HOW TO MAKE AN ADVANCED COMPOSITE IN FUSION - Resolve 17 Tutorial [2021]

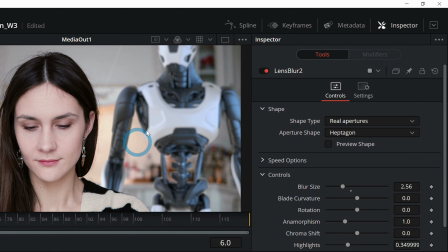You know, if we don't have anything that's bright white, it's not super likely that we're going to have a bright white on our robot. If we don't have anything that's pure black, we aren't going to have any pure black on our robot. Let's color correct our robot to match the brightnesses of our footage.
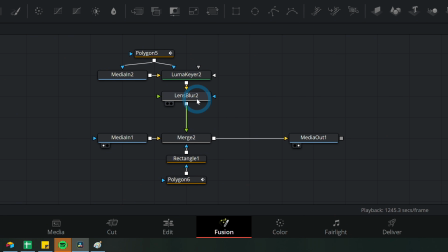We'll go down to our nodes here and I'll bring this up, and in between our lens blur and our merge, we're going to add a color corrector node.
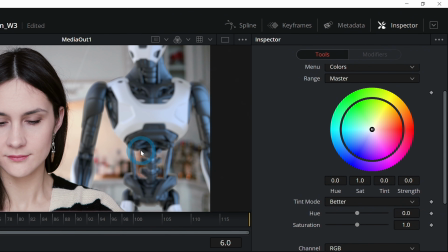Grab that and put that in between our lens blur and our merge. With our color corrector node selected, we can scroll down here to where it says gain and lift.
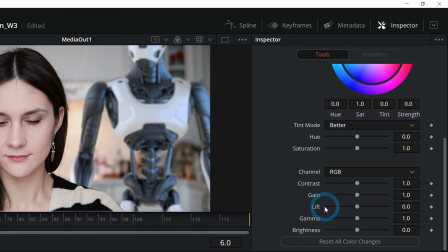Gain controls the brightest parts of the image and lift controls the darkest parts of the image. And so really what we want to do is adjust these so that they look natural with this shot.
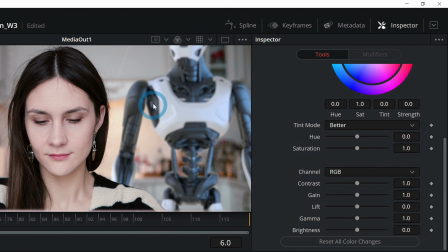So I'll show you a little trick that I learned about matching these brightnesses, and this isn't too far off anyway.
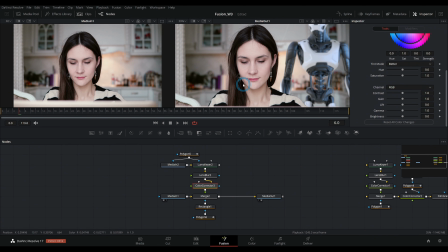You can mouse over things here in the viewer, and if you look down here on this little bar, it will show you the RGB values.
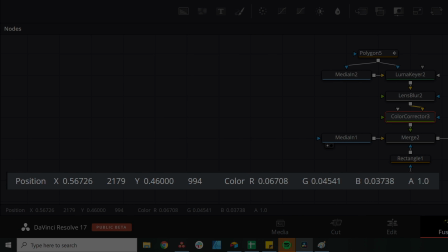Where it says color here on the right, it gives you 3 values. And those are basically just the brightnesses of each channel.
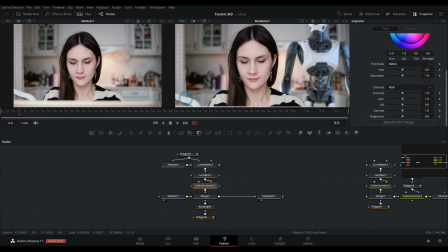And so what we're kind of looking for when we go over a really bright part of the image, I'll just move my mouse around over the brightest parts,
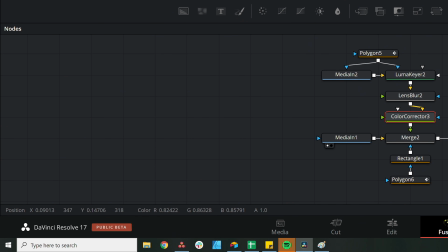and then we'll look down here and we got to see about how bright they get. Like, what's the brightest anything gets? Right now it's like 0.87. What about the foreground? 0.9, 0.91, something like that. Maybe back here, 0.94. So the brightest anything really gets is like 0.9.
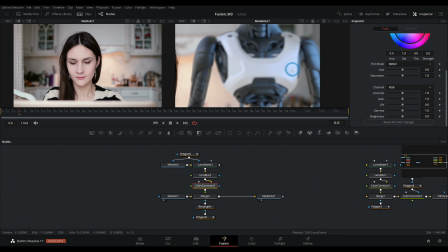And if we mouse over our robot here, we can double check and make sure he's not too bright either.
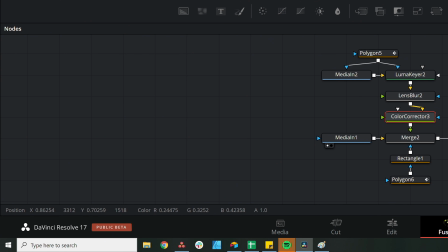So 0.7, 0.8. So he's looking pretty good as far as brightness goes, I would say. This one's maybe 0.4 or 0.94.
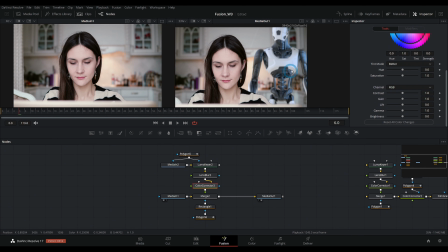He's maybe just a little bit bright, but we can actually just kind of limit how bright he gets by adjusting this gain right here.
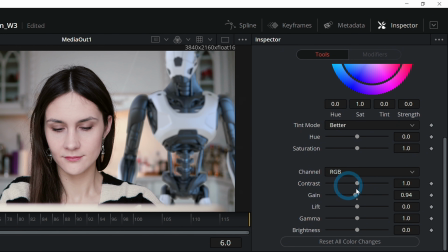So I can take this gain and just put 0.94, because that basically controls as bright as anything can go in our robot here. So it's making sure that it doesn't look just super unnatural. And we can do the same thing for the darkest parts of the image.
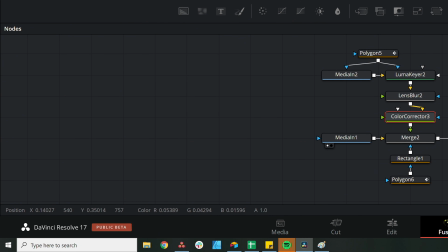So I'm going to mouse over what I think is really dark and look down here. We got 0.04, 0.1, 0.05.
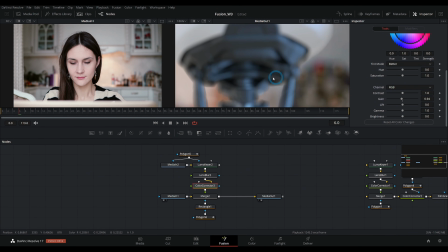So somewhere in there, maybe 0.05, like in the darkest parts of her hair. And see here in our robot, if we go over the darkest parts, yeah, we're about there as well.
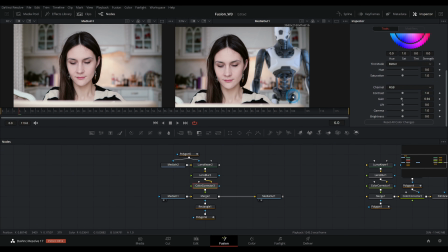So we might actually be okay. But if we do find that things are a little bit too dark, so right here in this part of the robot,
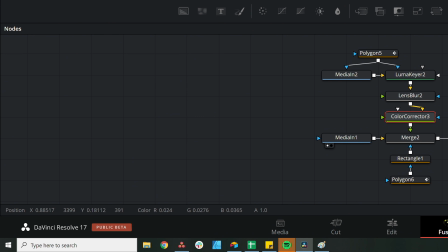if we look at our numbers, we're at 0.01, which is just darker than everything else, which isn't necessarily unrealistic.
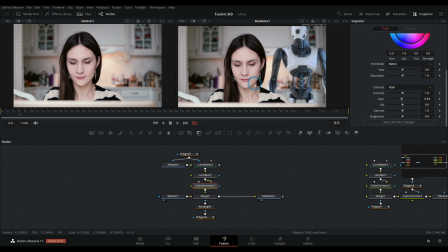But if whatever camera that we are shooting just doesn't record blacks that are that deep, it's going to look unnatural for us to have stuff in our composite that is that dark. So let's take this lift up and we'll just lift that up 0.04. And the other thing I'm going to do is go over to options and click pre-divide and post-multiply.
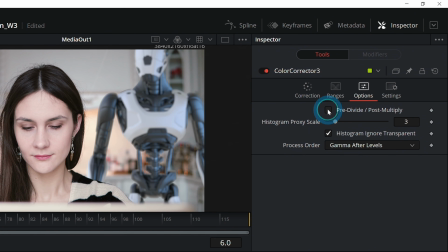That'll make sure that we're only color correcting our robot and not like everything, which is kind of a weird way that the color corrector node works sometimes.
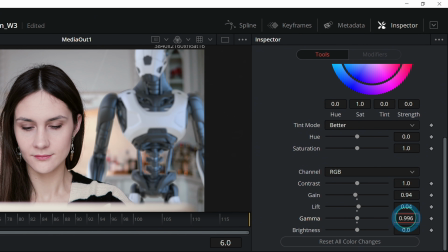Now this robot looks a little bit washed out, so I'm just gonna take the gamma and push that down just a touch, just to kind of match the contrast in the rest of the scene,
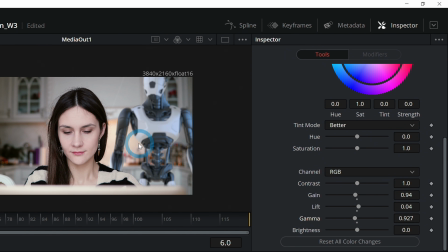something like that. So now we've got our robot behind her, but there's still something that looks a little bit off.
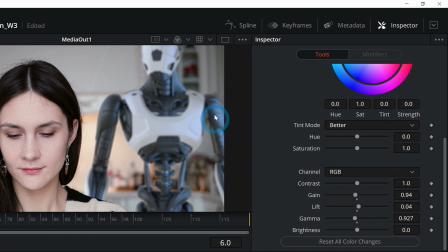And I think the reason is because this robot has this kind of blue light coming from stage right, and she doesn't have anything like that going on.
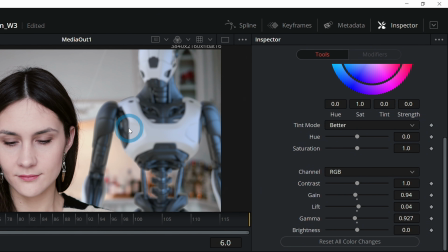There's nothing else like that in the shot.
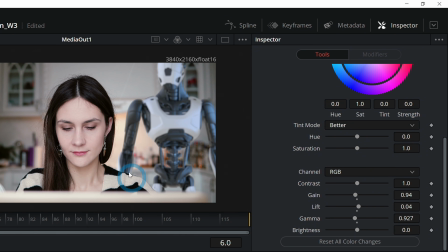So what we can do is kind of cheat a little bit and add kind of a fake light on the right side of this scene to make everything kind of feel like it lives together.
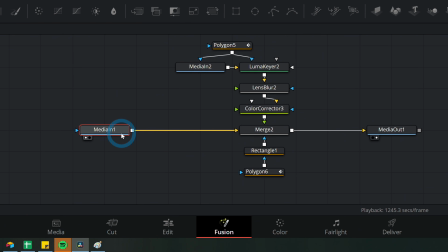So what we'll do is down here in our nodes, we're going to add some color correction to media in one. So I'll select media in one, grab our color corrector node and put that in between media in one and our merge.
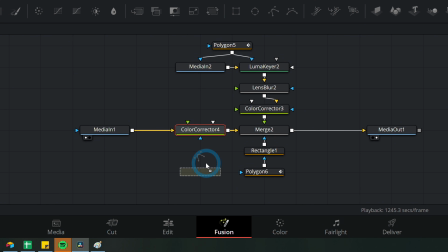And we're also going to mask this. So I'll grab a polygon mask and grab that and put that into our color corrector and select that mask. So this color corrector isn't doing anything right now, but we're going to select parts of our image to color correct with our mask.
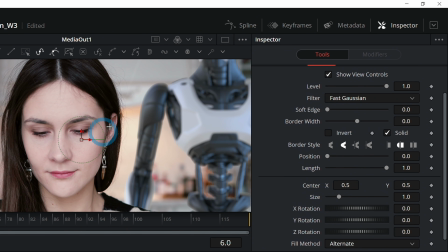So let's select one side of her face like this. And it doesn't have to be very exact, just something like this, because we're going to soften this a lot.
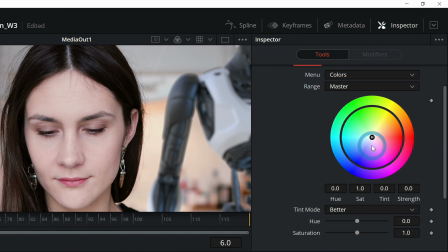And now I can grab our color corrector like this. And I'll go up here to the inspector and we're just going to push this towards blue just ever so slightly.
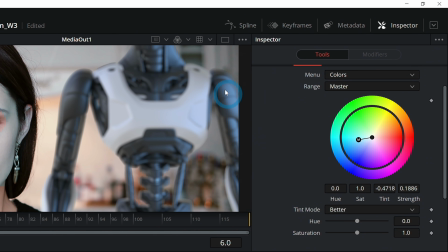And what we're trying to do is match this kind of color on her face.